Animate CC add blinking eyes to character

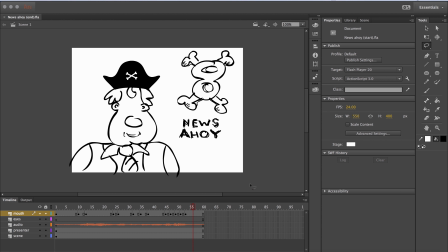[0:00]
The next part of animating our character, our newsreading character, is to give his eyes some facial expression. So let's play back what we have so far. We'll return to the top of the timeline and press enter.
Hello, welcome to News Ahoy! Hello, welcome to News Ahoy!
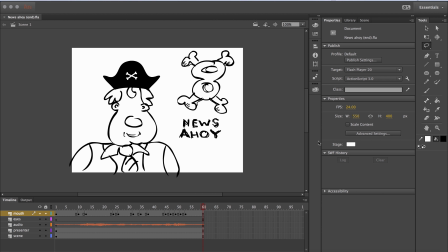[0:20]
So we've done the mouth. The simple part is creating the eyes. Once again, we're going to use our brush tool and we're going to work on our eyes layer. So if we go back to frame 1,
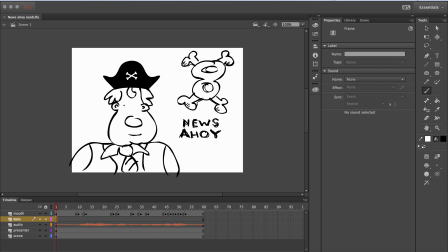[0:35]
the starting position will be for our eyes to be drawn here. Whoops, I'll just Command Z, undo them, try to do them better.
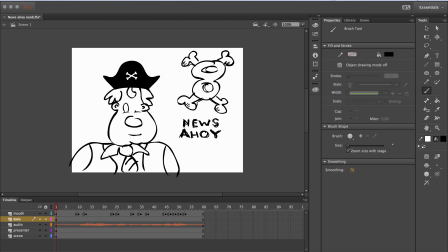And now I'll give him his pupils.
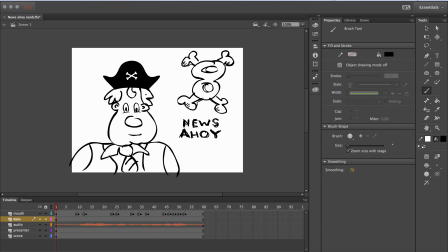[1:11]
And we could leave it at that. If I press enter, hello, welcome to News Ahoy! That's quite realistic and it works as an animation, but remember when we're animating we need to think of secondary action,
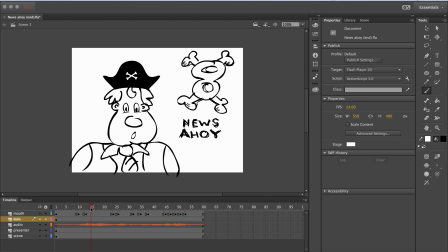[1:24]
and you would expect that the person would be blinking as they're speaking. So I'm going to go along to frame
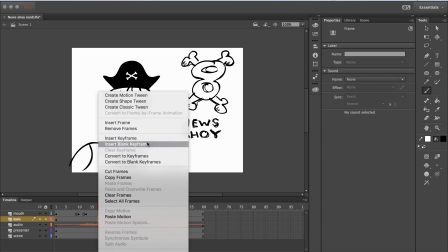[1:34]
18 and I'm going to right click and insert a blank keyframe, and so that we don't
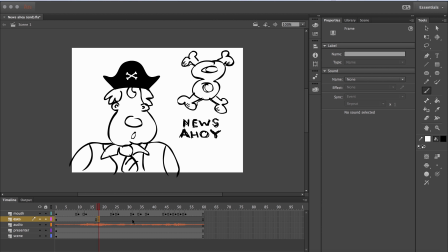[1:45]
make any mistakes with where we draw the eyes, I'm going to turn on our onion skin. And now you can see that faint tracing underneath. Since we're working in such a fine area,
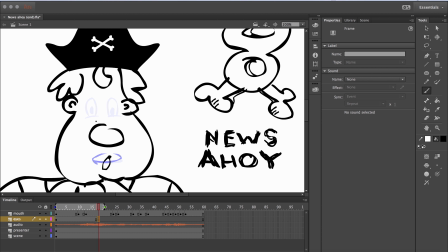[1:57]
I'm also going to zoom in on the stage so I have a little bit more control over my pen movements using the graphics tablet. So I want to keep the same kind of shape there, but what I'm going to try to do here is to make him blink, his eyes shut.
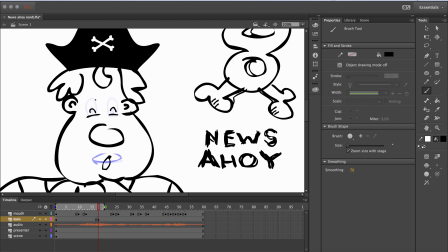[2:16]
So what I'm trying to attempt to show here is that his eyelids up here are moving down, so it's like a quick little closure of those eyelids. And I'm going to go out to the very next frame.
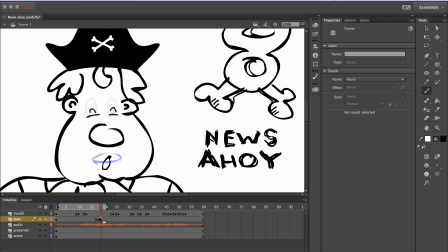[2:31]
So it'll be a very sudden change. Right click, blank keyframe. And so now here, I'm going to simply try to retrace the original eye drawings.
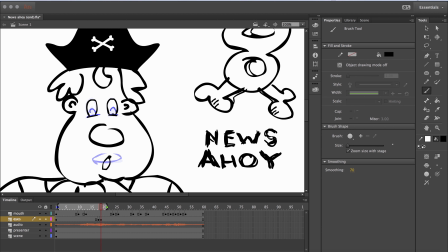[2:48]
But because animation is meant to mimic real life, we don't need to make it exactly the same as it was the first time around. We can be a little bit more spontaneous with it. And so you'll see his eyes are open, then there's that little blink.
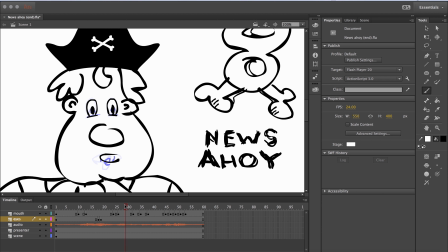[3:05]
They're back open again. So I might make him blink here one more time. Blank keyframe. Once again, that little curve and line under.
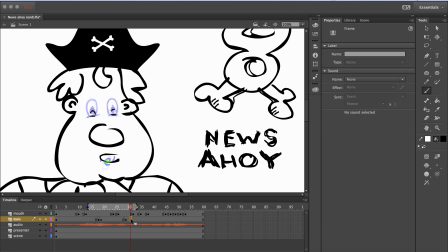[3:21]
And this time it'll be a longer blink. 2 frames. Right click, blank keyframe, and I might make his eyes a bit wider here because he's announcing the name of his program, which is News Ahoy.
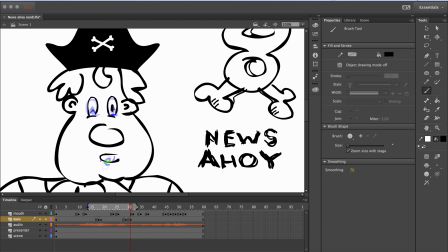[3:38]
So this is where he would be trying to engage the viewer a bit more. So there we go. Let's turn off the onion skin. Let's go back to 100%.
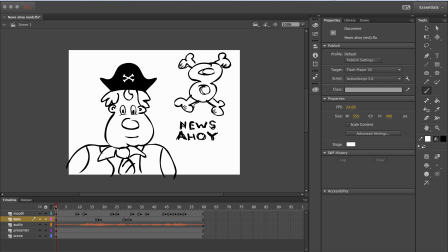[3:50]
And let's drag our timeline bar back to frame 1. Hit enter and see how we've gone.
Hello, welcome to News Ahoy!
And that's how we do blinking. Just like working with the mouth, it's best if you do this freehand using the onion skin mode.